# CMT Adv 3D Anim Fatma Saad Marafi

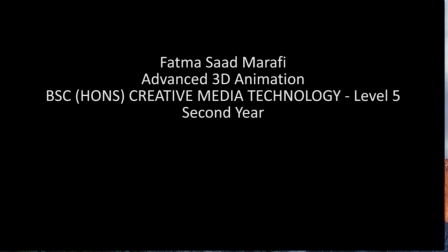0:00 Right, this is the video feedback for Fatma for the Advanced 3D Animation module. Okay, I've had a good look through it, so let's go through it together and we'll look at a little bit of critique as we go. Now, the first thing I would say is that this is not actually meeting the brief correctly.
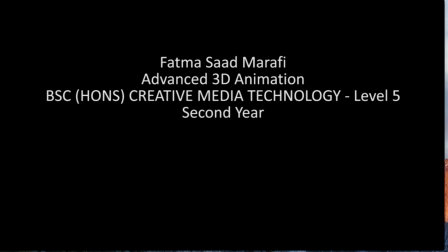0:18 In the assignment brief and in the tutorials and in the lectures, we discussed this idea that you're supposed to choose an audio file from Desert Island Discs, Radio 2 website, or Radio 4 website rather, which you then illustrate via a motion graphics sequence.
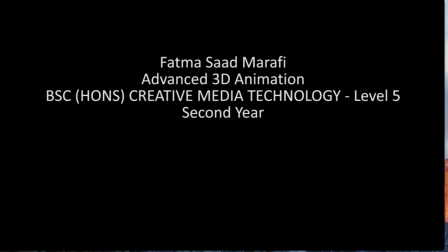0:37 This doesn't actually do that. So what I'm going to do is I'm going to mark it based upon your use of 3D, animation, lighting, storytelling, pacing, 12 principles of animation, all of these things. But just bear in mind, this is not actually what you're asked to do.
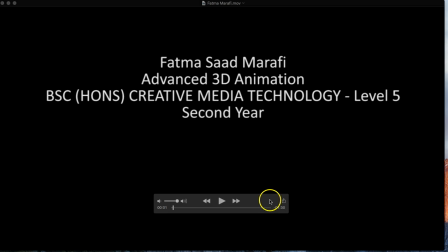0:54 Okay, so benefit of the doubt this time, I'll mark it based on what I do see. But always read the brief.
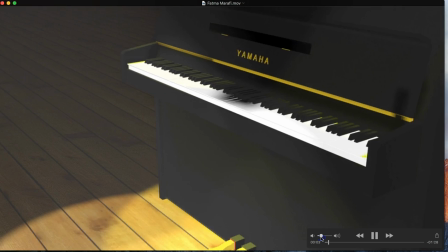1:00 Right, okay, well, let's have a little wander through. Okay, so to begin with, in terms of modelling, this is a nice bit of modelling.
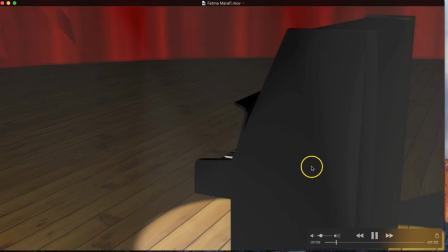1:08 I think there are a lot of kind of hard edges. I think we could have removed maybe some of those, for example, add a little bit more curvature to this sort of area.
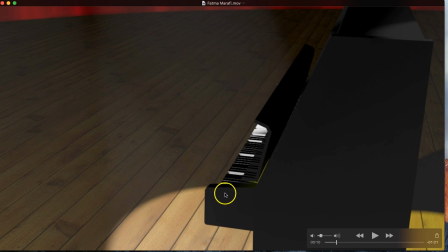1:17 It's quite boxy, blocky. You can chamfered these corners off just to tidy things up.
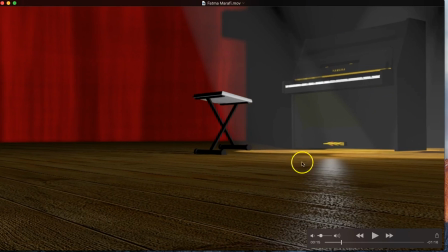1:21 But that said, what's there is good. I like the use of maybe a little bit of characterisation for this seat.
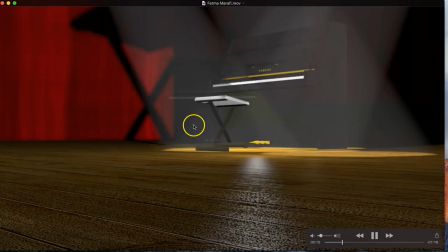1:28 In fact, it's kind of almost walking across the floor with a little bouncy effect there, which is good.
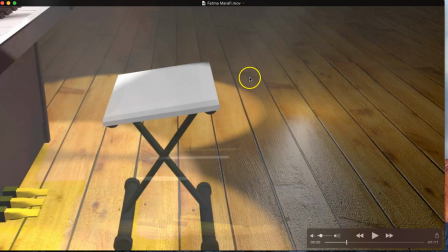1:35 The lighting's good. I like the fact that you've had a go at doing some animated spotlights things.
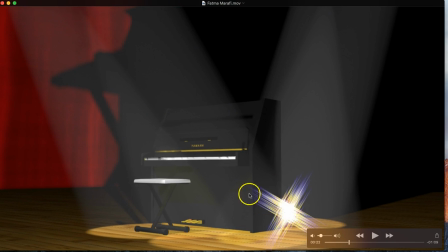1:40 The only deficiency really with the lighting, and it's a good example probably in this scene, is there are no shadows in there. So these objects are not casting any shadows as far as I can tell.
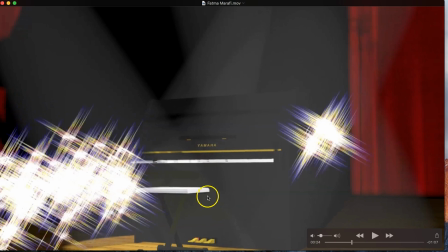1:51 Certainly not casting any from the spotlights, which we would expect there to be at least some sort of type shadows coming from those.
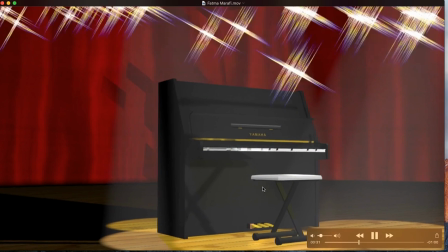2:01 For the most part, again, it's good. It does reuse the same kind of visuals time and again,
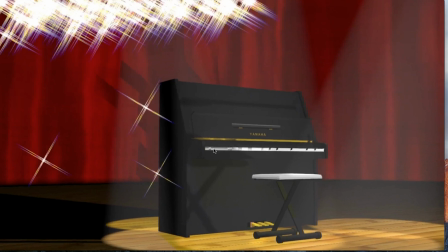2:07 so it feels like there's probably maybe 30 seconds worth of animation here, which is reused time and again, rather than there actually being a minute and a half.
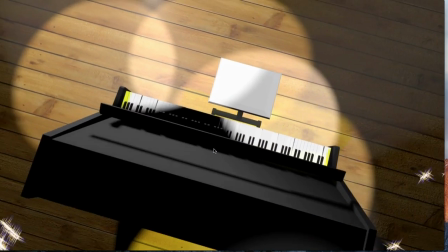2:14 But then the requirement was just for there to be about 30 seconds anyway in total, so I'm not so bothered about that.
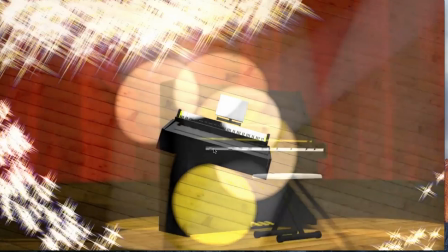2:22 But if we look at what there is there, then we can critique that. Now, I think your camera work is good.
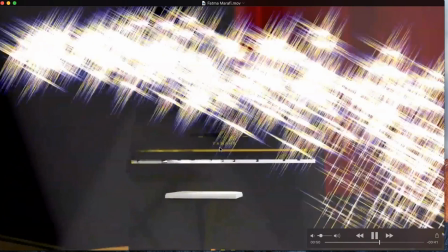2:29 It's subtle. It's not flying all over the place. It's not too erratic.
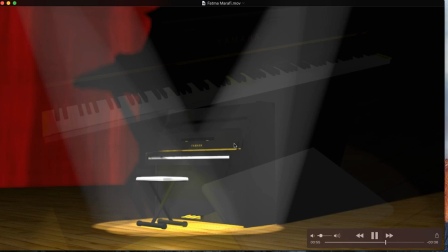2:34 It's not going to make anybody sick. It's going so quickly. So it's good camera control.
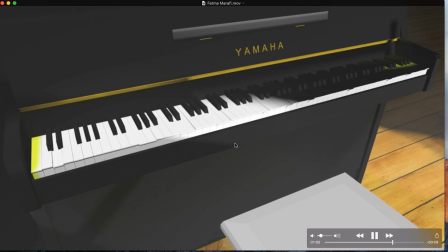2:39 Well, it's well thought through. I think subtle enough to be pleasing.
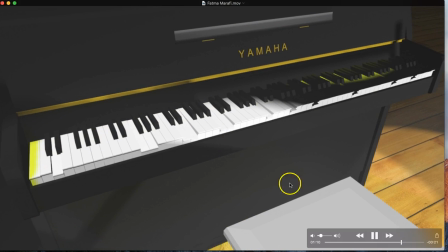2:47 I'm glad that you have tried to do some of these close-up type shots in your animation because it does showcase the level of detail you've gone to.
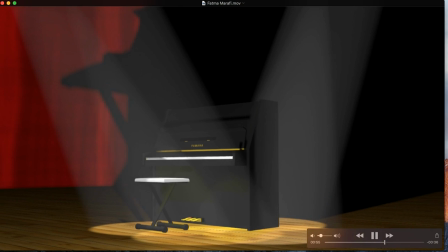2:56 That said, with this kind of thing, I'll just zip it forward.
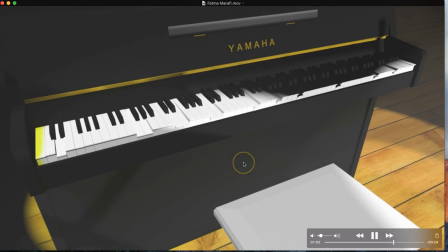3:01 If you are going to do close-ups, then you need to have that level of detail in the 3D work.
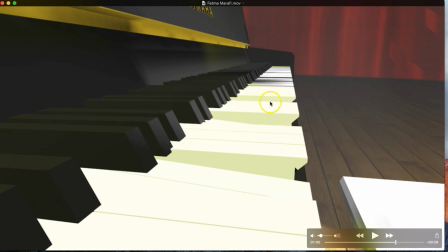3:07 Now, yes, there's some reasonable detail in there, but the edges of these two angular, these keys should extend through. The white keys actually should be cut out to accommodate the position of these.
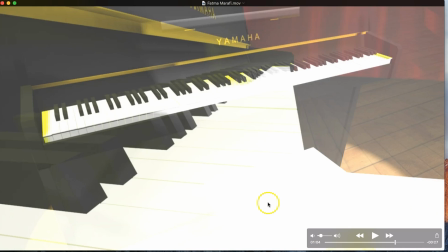3:23 So do your visual research.
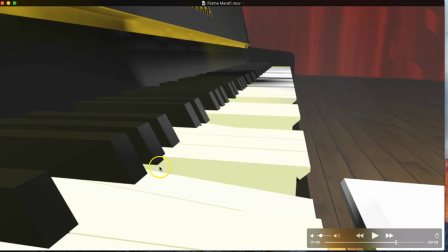3:27 If you're going to create a piano, then look at pictures of pianos, look at the underlying mechanisms and how actually the keys do depress, how they work, how they fit in, the black keys and the white keys fit together and so on.
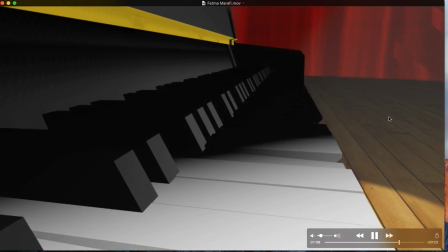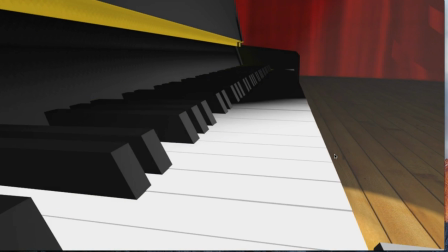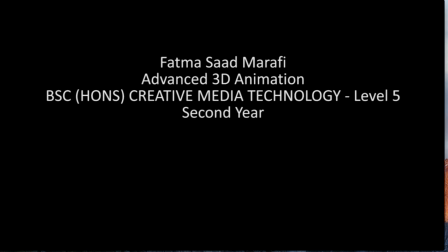3:52 Yeah, so overall this is good. It doesn't quite fit the brief, but what there is there is decent. The animation is reasonably well considered, although the only animation other than the camera work really is the animation of the keys moving.